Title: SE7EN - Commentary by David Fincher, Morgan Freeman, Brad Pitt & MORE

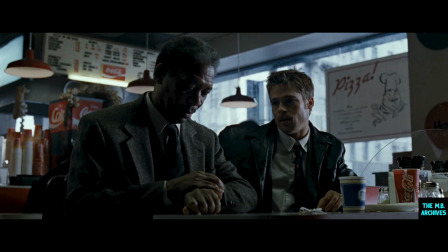[57:33]
And there's something great about Love Plus One that just kind of enveloped this weird moment of meeting the greasiest FBI guy in the world.
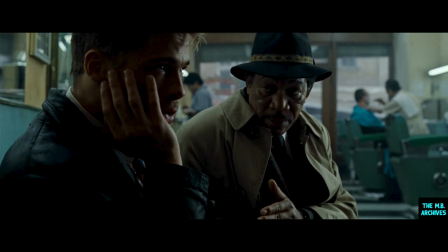[57:44] The Brood.
I think Morgan is truly one of our greats.
By telling you this, though, I'm trusting.
He's the voice of Zeus.
I'm good because I'm about ready to punch you.
He didn't give me an inch of slack, which I got a kick out of.
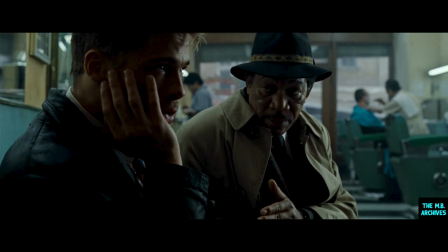[58:02]
I wasn't getting away with anything. He was letting me know right from the beginning, you know, I don't care who you are, Mr. Hollywood, cheesy, sexy guy, you know, you're going to have to prove it. The guy...
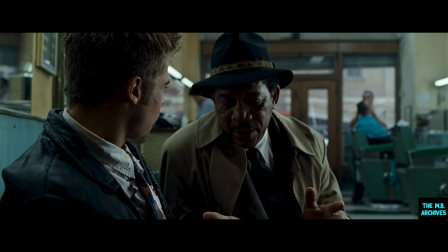[58:20]
The guy in the background who's cutting this was drunk. He's an extra who's just shit-faced, and he has a straight razor, and the props department didn't have a fake straight razor, and the guy who's playing the guy who's getting shaved by him was constantly
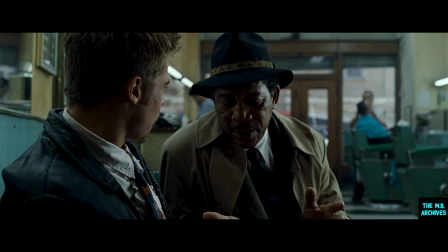[58:36]
coming up between takes and saying he was going to get a stunt adjustment because the guy who was shaving his neck was so fucked up and had no business holding a straight razor. He drops the towel and everything. He's like the grandfather in the Munsters.
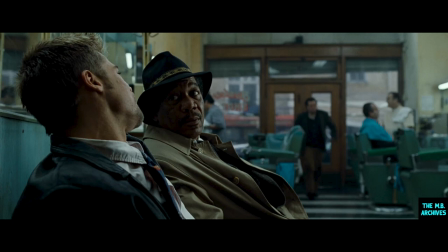[58:51]
He's just this insane old dude who's just gone. It's Mills' first little lesson that the world's not so black and white and doesn't operate as it should. That the good guys aren't so good.
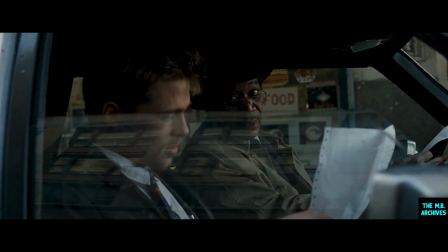[59:08]
Maybe the bad guys aren't so bad.
The Marquis de Chardet. The Marquis de Sade. Whatever.
The Marquis de Chardet came in, I think, about our third script reading, the third day of we were reading through it.
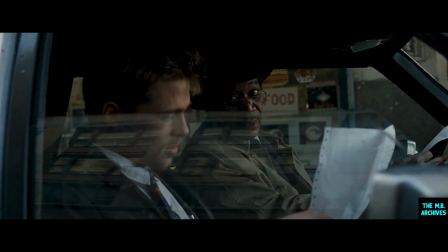[59:28]
And we had just begun developing this this illiterate version of Mills, and which the script alludes to. But and I don't know where it came from, but we had a good laugh in it, and it really started us on defining Mills.
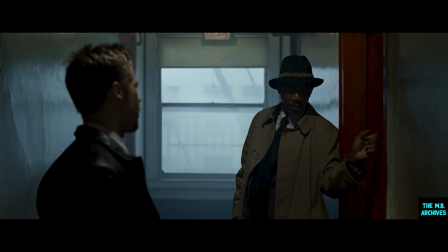[59:46]
So we kept it.
You been talking to my wife?
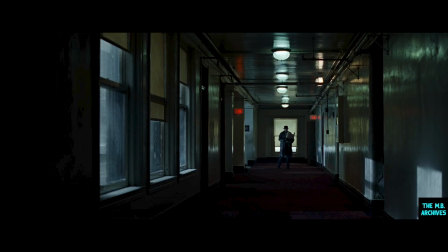[59:52]
Just the way Somerset raps on the door. He kind of flips his knuckles back. He's so graceful, that guy. I love this again because it's so unconventional. We're not expecting it.
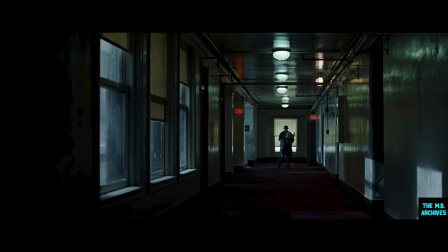[60:05]
And Somerset spots a guy, and the guy starts to walk forward and pulls out his gun. The chase sequence for me was, when I first read it, I thought, I don't think I can do anything particularly interesting with this.
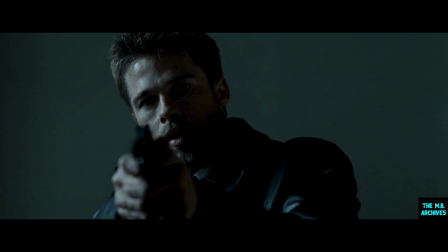[60:23]
You know, I kept sort of pushing the studio to give me some more money and some more time and some more, let me blow up a few helicopters or anything. You know, don't make me just do this because it's just a guy running through a building after another guy. And Brad and I started talking about it, and he was never really afraid of it.
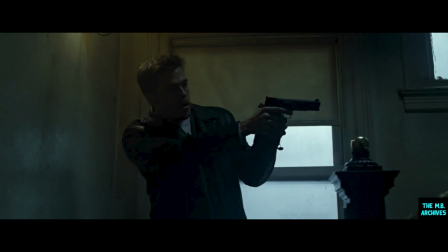[60:43]
When we started talking about that, when Brad kind of hit on, you know, I'm not going to do it like Bruce Willis.
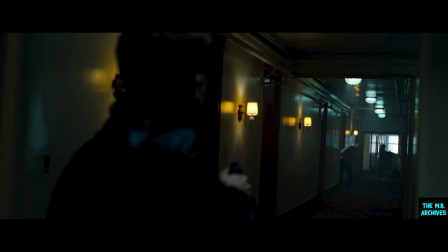[60:49]
I'm not going to do it heroic. I'm going to do it like a guy who's really scared shitless. All of a sudden, it put this spin on the whole thing for me, which made me say, well, then I'm going to shoot it in this building.
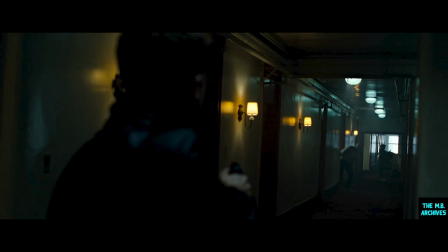[61:04]
I'm going to shoot it as fast as I can. I'm going to get me, you know, a little Aton 3, these little French handheld cameras, little documentary cameras, and I'm just going to go running after you. I'm just going to be right in front of you when I need to be in front of you and I want to see your face, and the rest of the time I'm just going to be running as fast as I can. That was the conceit. Again, those are the things that I look for in any given situation to try and limit my choices.
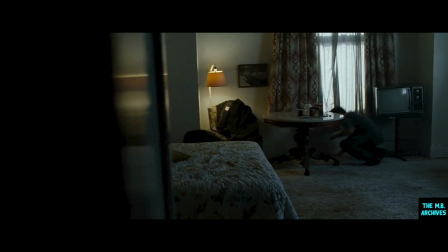[61:31]
I always like the idea of running through people's lives, you know, just taking a camera and running through a railroad apartment and seeing one person in one apartment was doing it, the next person,
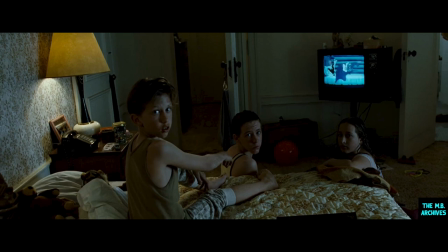[61:42]
you know, it's the idea that kind of life goes on around your story. Your story's taking place, but there's this whole other thing. The ghosts at the Overlook Hotel and The Shining, they've got their own agenda.
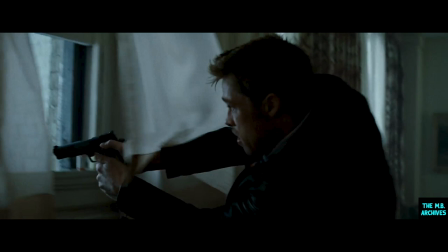[61:56]
This is where the training with the cops really came in handy. It's called a Weaver stance, the way the gun is held. And the idea is that wherever the gun is, your eyes are, and vice versa. And that you're also keeping your body sideways in case you are being shot at, so they have less of a target.
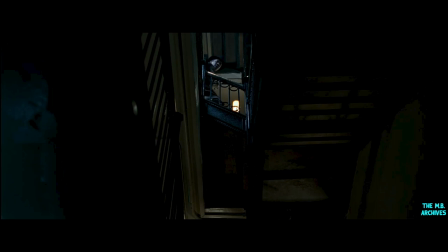[62:16]
You know, we didn't have any money, we didn't have any time. We had 3 days in this hotel, and we had to go really fast, and the immediacy of that, and the immediacy of what we were trying to do with Brad playing a guy who is terrified for his life,
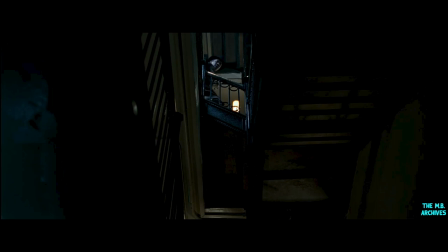[62:30]
turning corners, looking for somebody who's trying to shoot him, kind of informed what it was that we could do.
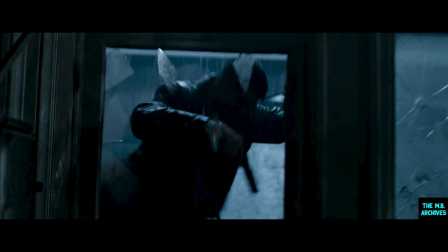[62:38]
I don't know, just it feels like one of those cop films from the 70s. You know, it's kind of like the sheen on the black leather jacket, and he's sweating, and he's kind of got his head back,
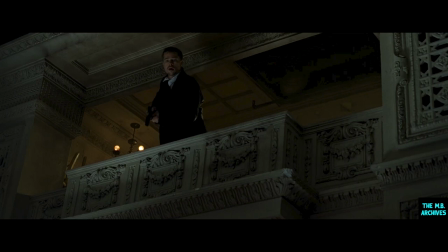[62:48]
and he's getting just these pools of hard light that come down onto his face, and he's listening. The whole time he's listening to what's going on. We didn't approach it in a pristine way. You couldn't afford to do it in a pristine way, and it just had to have this kind of momentum.
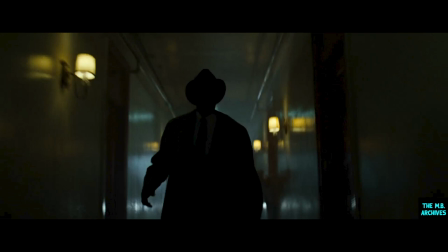[63:04]
And so we just created this momentum as we were shooting it and just let that sort of, you know, infuse all the pictures. You know, that was the thing that sort of seeps into all the pictures, is that we are really, really moving fast.
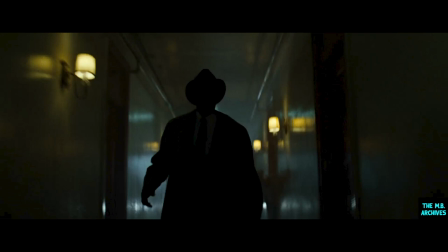[63:20]
And we're making real visceral decisions. You know, there's not a lot of intellectualizing going on. It's a sloppy chase, it's messy, it's confusing, it's frightening.
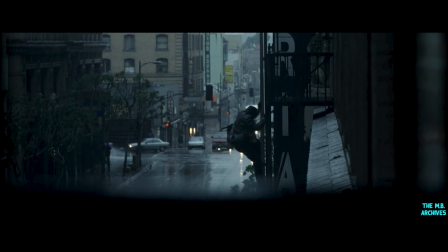[63:36]
Just exactly how I think it would go down. Now here you start to see the true love for the French Connection and these types of films of the 70s.
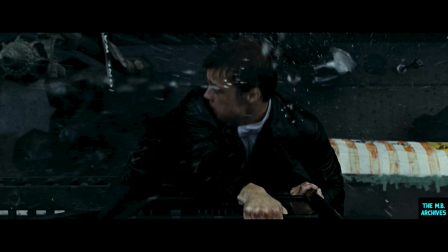[63:46]
That was one of our first conversations, Fincher and I, about this love for the 70s films, and like French Connection and so forth. And this is one of the first times where I actually saw the director pull off what he was talking about.
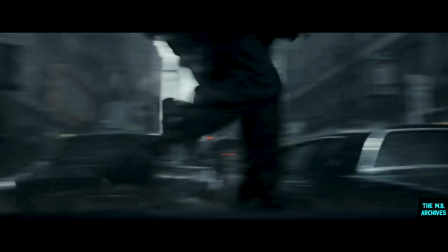[64:02]
Okay, I insisted that we run on top of the cars like an idiot in the rain. And so I go from the first to the second to second. And as I'm jumping to the third, I'm aiming for the trunk. And I didn't go anywhere. The next thing I knew, I was sitting in the window. My ass was literally sitting on the speakers.
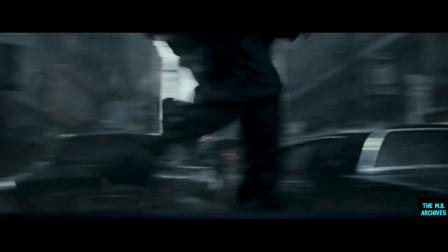[64:21]
And it was like I was sitting in a bathtub, my arms and feet hanging out. And I thought, oh, shit.
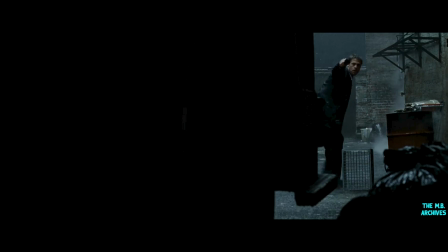[64:28]
And as I'm running down the sidewalk after getting out of the car, I go, you know what? I cut my hand. I think I hurt myself pretty good here. And I run about 30 feet longer than I normally did. And I stop and I look. And, you know, I have this huge slice at the webbing of my fingers.
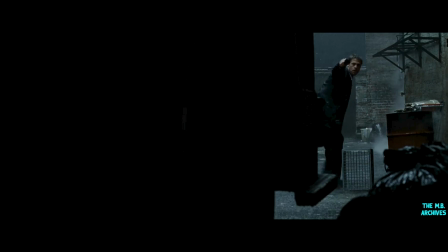[64:48]
And I go back and I show Fincher and I say, well, my first response was, did you get that?
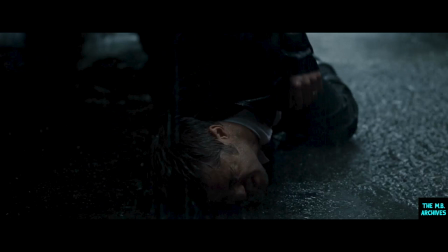[64:55]
Of course. And they didn't even get it, which was a shame. And then I show Fincher the damage and he literally turns green. You can see the bones on three of his fingers just right where they meet it.
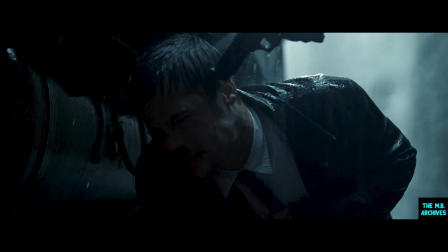[65:11]
This nice, soft, fleshy part of his hand. It's actually Fincher holding the gun here because he had a very specific idea how he wanted the trigger to come back and no one could quite get it right.